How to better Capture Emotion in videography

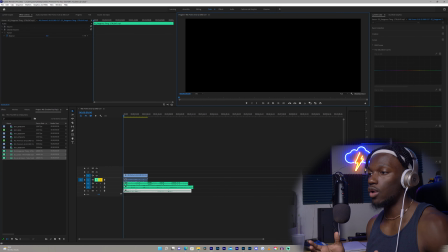4:01 So I'm gonna play it back with no audio, and then we'll play it back with the audio, and you guys are gonna be able to see the difference kind of in how music, and the right music, especially the right song, is able to capture and invoke the emotion that you're looking for, or that you're looking to portray or transfer over to the viewer, so that they walk away with the feeling that you were,
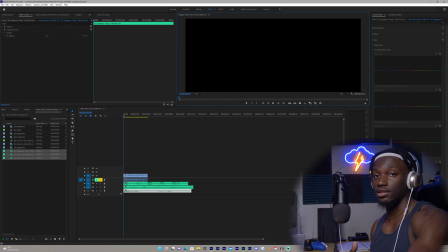4:20 that you envisioned in your head, or that you intended. So like I said, I'll play it back with no music right here.
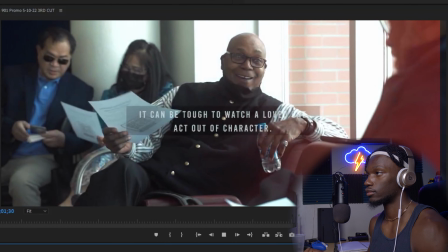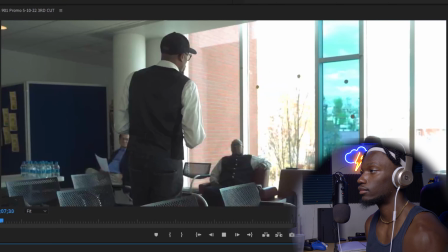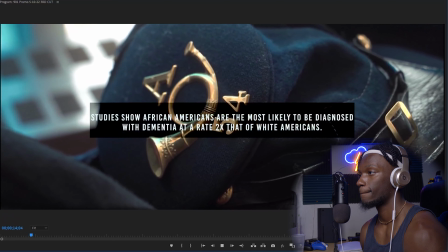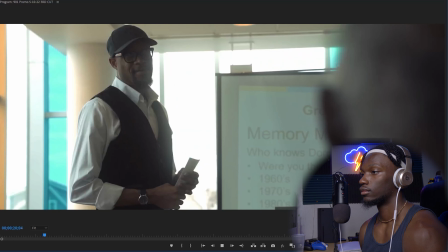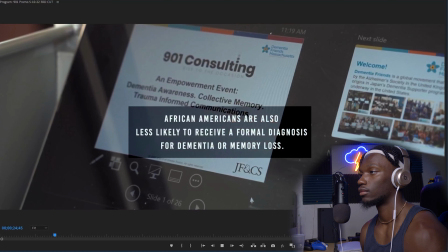4:49 And now I'm not gonna play the whole thing back.
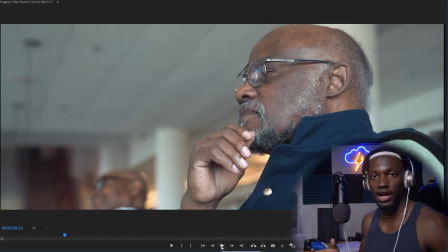4:54 But as you guys can see, there's a lot of close-up shots, a lot of, close-ups of their faces. You really see their emotion, that they're thinking. It's really slow cut. There's not like a lot of fast cuts. So right away, you should know, a fast-paced song is just not going to work. And the context of the video is that this is about people losing their memory.
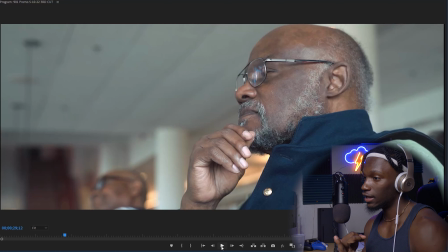5:13 This is about Alzheimer's, about dementia. That's not very fun things to deal with. So like I said, that's kind of setting the somber, sad vibe that I was going for. Now look at the difference in when you add the right song to this video and see the way that the emotion is really, like, it triggers it.
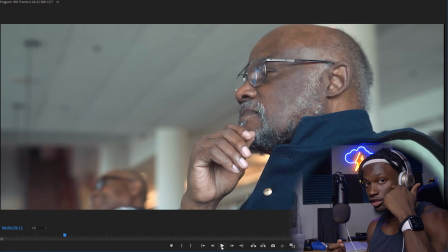5:29 It triggers it and it kind of flows. And with the right song, you're not thinking about the music. It just goes with the video hand in hand and really makes it work.